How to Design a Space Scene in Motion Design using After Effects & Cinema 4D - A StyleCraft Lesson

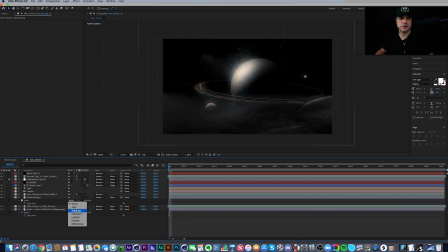If I set it to subtract, which is what I played around with, it makes the planet look a little bit more, maybe ethereal, and that the landscape is a little more subtle.
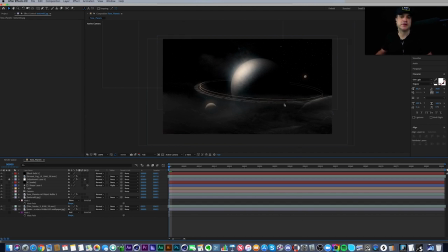So I like this look a lot. I also like this look. This look looks a little bit more like the planet's resting on this terrain. Like maybe they collided or something like that, which I kind of dug a little bit more. But like I said, I could set this back to subtract, and that's the look there.
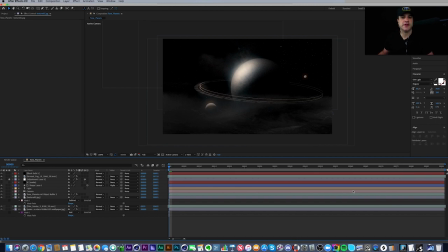So whenever designing style frames, it's always fun to play around and just get totally different looks just by very simple things like here, just using a mask, right? So that's that part. And then I've got my
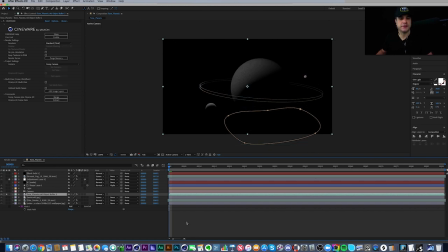3D layer here, which this is just a Cinema 4D file with a simple mask on it as well. And you'll see here that this mask is set to subtract as well. If I hit it to none, you're gonna see the planet appear right there. Very, very subtle.
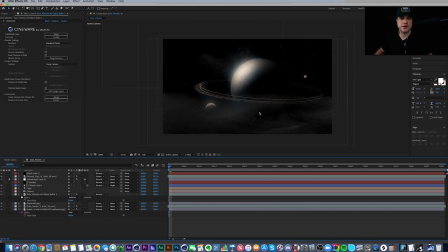But it's just taking away a little bit of the planet down here to make it sit better in with this terrain. Here we're going to see it a little bit better. None. So there you go. See the planet pops on right there.
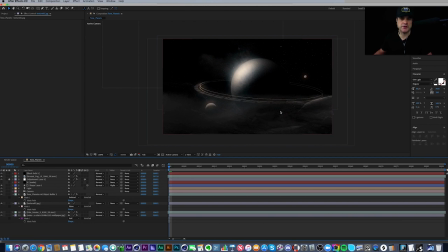If I go back to subtract, there it is. So it blends in better here with the landscape.
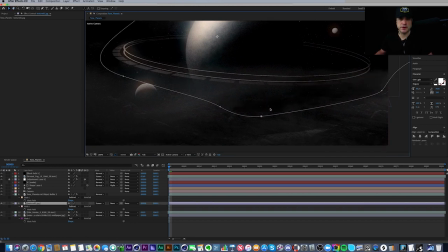None.
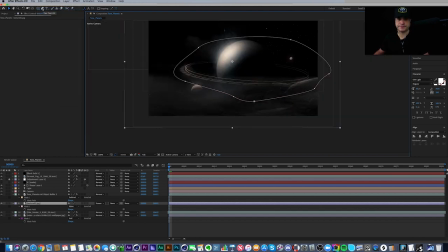Subtract. So there's that.
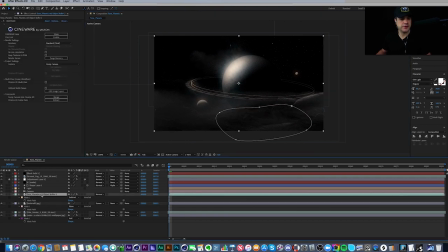So now let's jump in to the Cinema 4D file, and I'll show you how I did
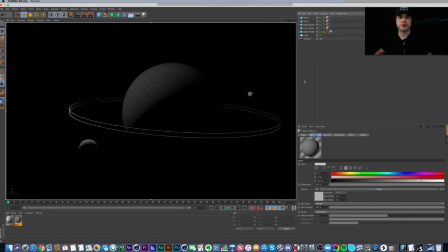that. It's really simple. So here we are in the Cinema 4D file. Excuse me.
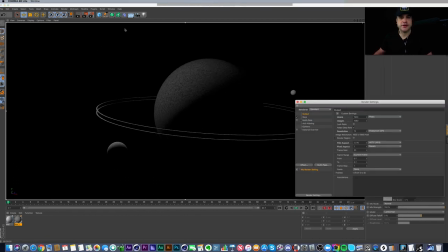And this is just a very simple scene. I've set it up to 1920 by 1080. It's 30 frames a second because this is a single style frame. A lot of times I work in 24.
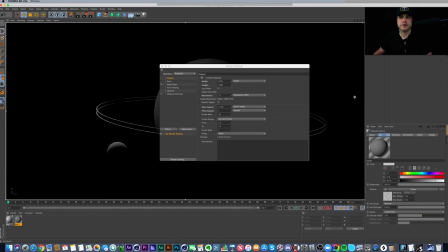We've talked about in the past, but 24 frames per second, or 30 frames per second, I'm sorry.
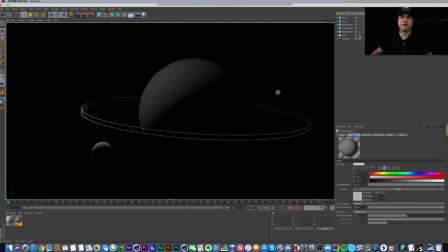And this is really simple. So if I turn off the light here, you can see everything a lot better.
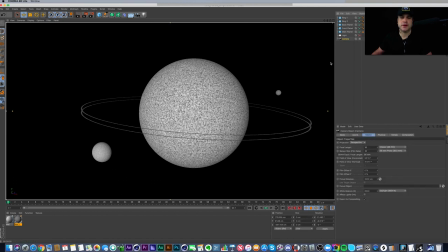There's just a simple camera in the scene, just to get kind of the positioning I wanted on the planets. There's a light, which I'll turn back on here in a minute, but all this is a sphere, which is my main planet, set to a radius of 100 centimeters.
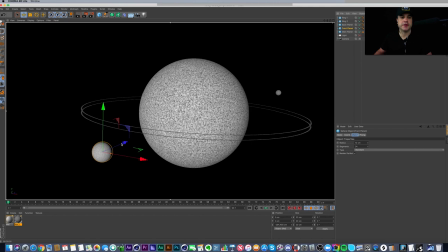I've got another sphere, which is my front planet, which I just brought, you know, forward in Z space right here. And I've got a back planet back here that's just set back in Z space here. And then I've got a ring and another ring, right? And these are really simple too.
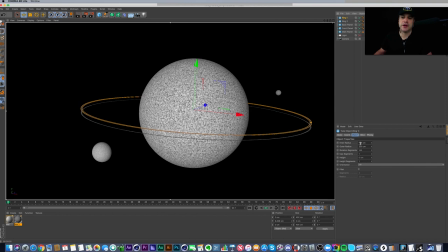This is just the inner radius is set to a high value compared to the outer radius. So inner is 198, outer is 200. And that makes this really thin ring.
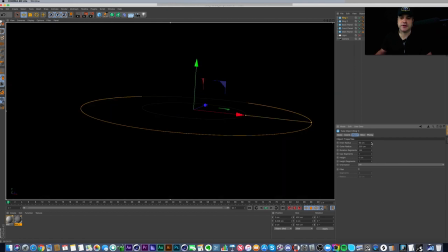So if I, you know, decrease this, this is kind of like the default of a tube, which is what these are.
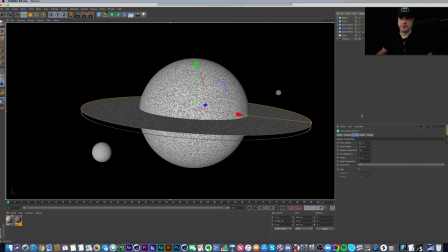But if I undo that, there we go. And I've also turned up the rotation segments to 144 because a lot of times they default to like a lower number, like say 72, which you can't really notice so much here.
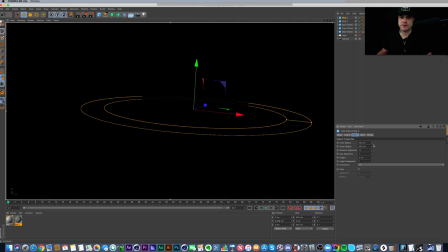But if this radius was a lot smaller and I bring these down,
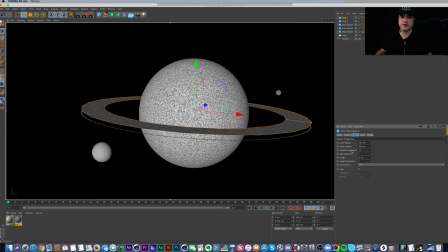let's say to 24, you can see it gets a lot more jagged. See there? So that's what the rotation segments do. So I'm going to undo this. And just to show you, if you're confused, you can see right here, it's a tube. All I have to do is go up here to create object.
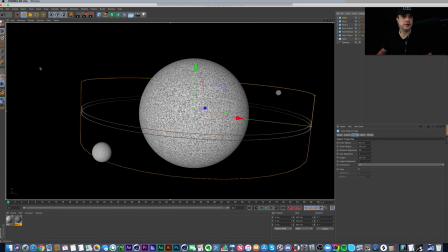Where are you at? Tube. There's the default tube.